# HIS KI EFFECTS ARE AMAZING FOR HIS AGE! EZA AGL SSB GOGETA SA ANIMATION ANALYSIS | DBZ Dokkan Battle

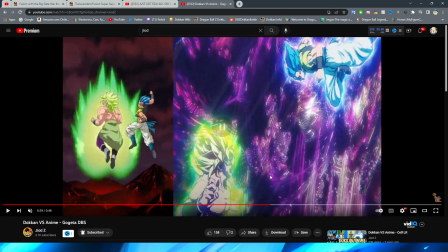1521s
You don't really notice it and obviously you have him with his arm wound back and this is exactly what i was talking about here they do anime png sometimes like
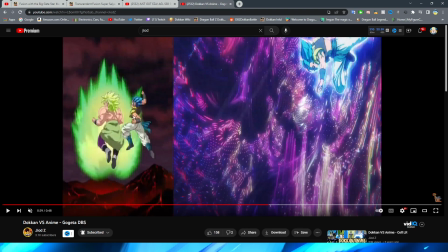1529s
this you can see that even though this is basically like the standard way that it looks they do have it pull back and
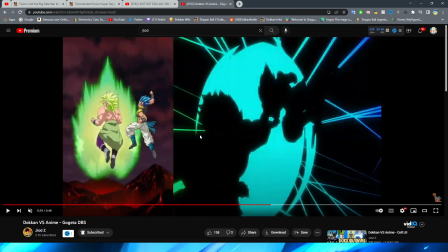1536s
stretch a tiny bit right to obviously kind of represent movement i guess would be the best way to kind
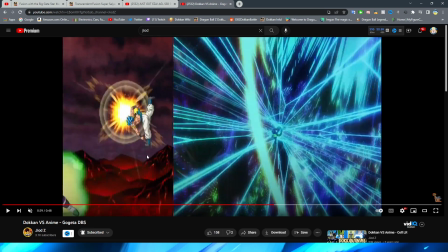1544s
of put it right and so obviously he kind of just smacks down Broly with a quick PNG change,
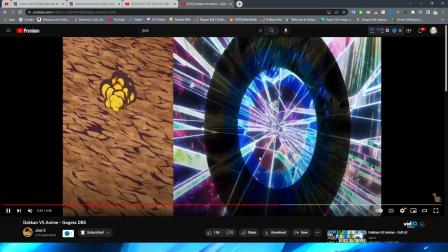1551s
right? It seems like there isn't a exact reference to that in the movie, because obviously the section that Jiad uses as like the closest thing that
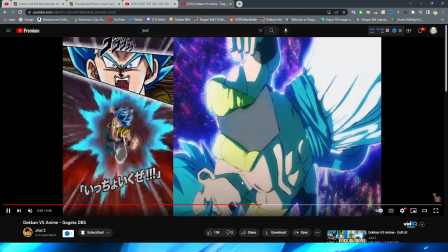1560s
he could find for a reference when this came out was obviously Gogeta flying through the funny purple dimension,
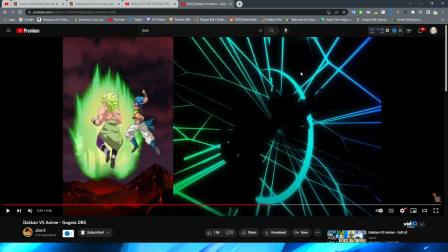1568s
and then them two kind of clashing like this, right? So this definitely seems like something that Dilkan kind of ad-libbed a little bit, maybe this was what they were referencing, but I think this is just kind of like the best thing that Geod could find,
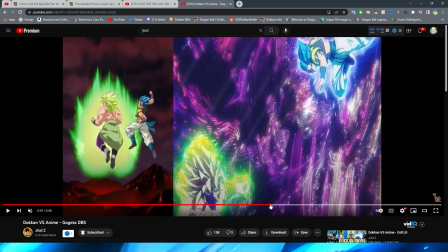1580s
because obviously this is definitely a little bit different from the original source material there,
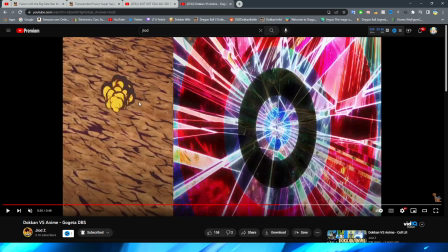1585s
with him just kind of whipping Broly down towards the ground, and then him hitting the ground below, excuse me,
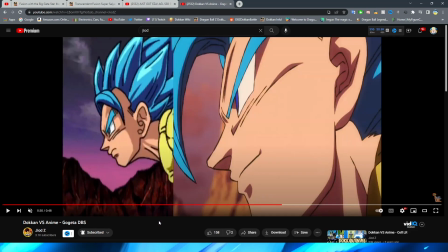1591s
but it is a fantastic setup for, oh baby, oh baby, oh man, listen, I know that there is basically like upgraded versions of this in Dokkan, hey, I was just talking about the last video that i wanted to take a look at some um upgraded versions of different animations in dokkan this is
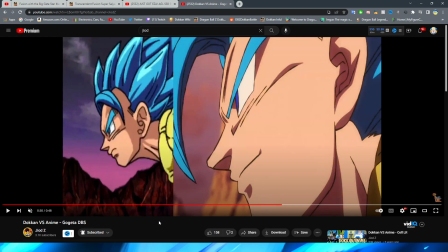1611s
actually a perfect example i did not even think about that but this is such a classic animation to me that always gets me so nostalgic looking at it interesting that they put gojita's hair to the side rather than it having like the bang out in front i never really noticed that before that's
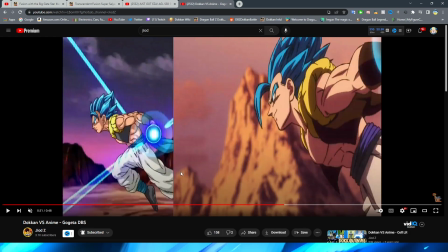1626s
quite interesting very very cool way to do this even though obviously you know it is basically just goji this top path is just kind of
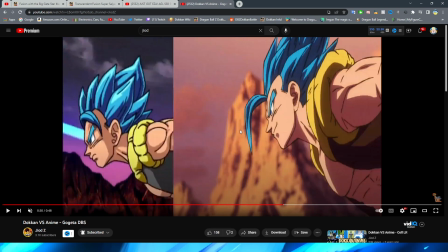1634s
a png moving and i guess then this way maybe they did this because they couldn't animate the bang moving like that because they definitely didn't have those little
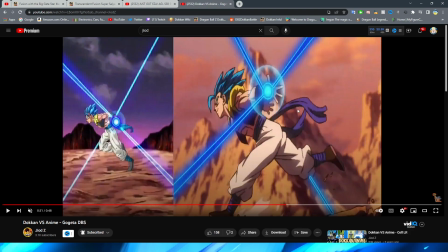1643s
details of movement back then like you can see the obi belt you know as it's fluttering around here you know it's obviously very stable in the dokkan version
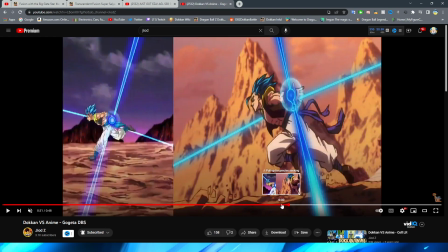1650s
very interesting nonetheless though i really like this running cycle right i think that they do a very good job of animating this obviously reference to
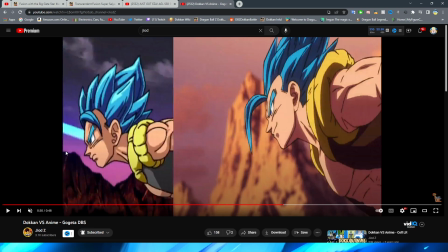1658s
the close-up shot here not as close up but still nice definitely a little bit more reminiscent of like where he is here in
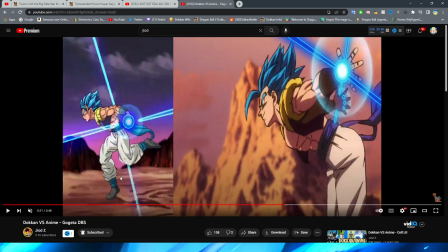1665s
the frame but with the running they just kind of have the legs sort of move like with between a couple of poses but I think there's enough in there
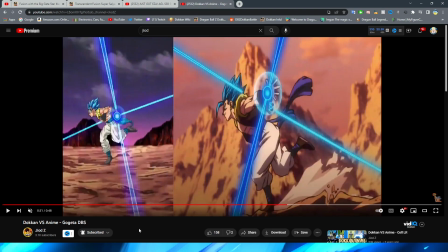1672s
to kind of make it look like fluid running if I do say so myself and the key blasts are a fantastic reference
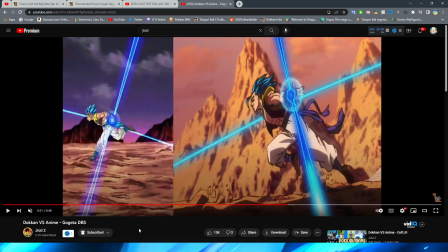1678s
to the original material as well I think that even though it isn't exact it's definitely a very good representation of it.
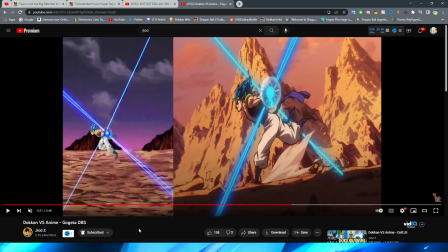1685s
It's very, very nice if I do say so myself. I always thought that this shot was pretty good too.
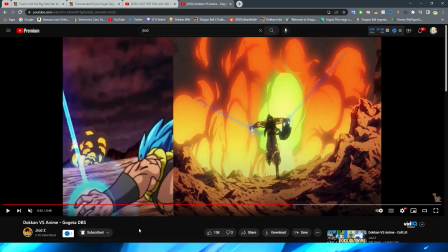1689s
It is a bit of a shame that we don't get this exactly with Gogeta kind of running into the explosion effect because I always really loved this scene in the Broly movie. Ironically enough, it's kind of like a little bit of a, um, what's the word I'm looking for?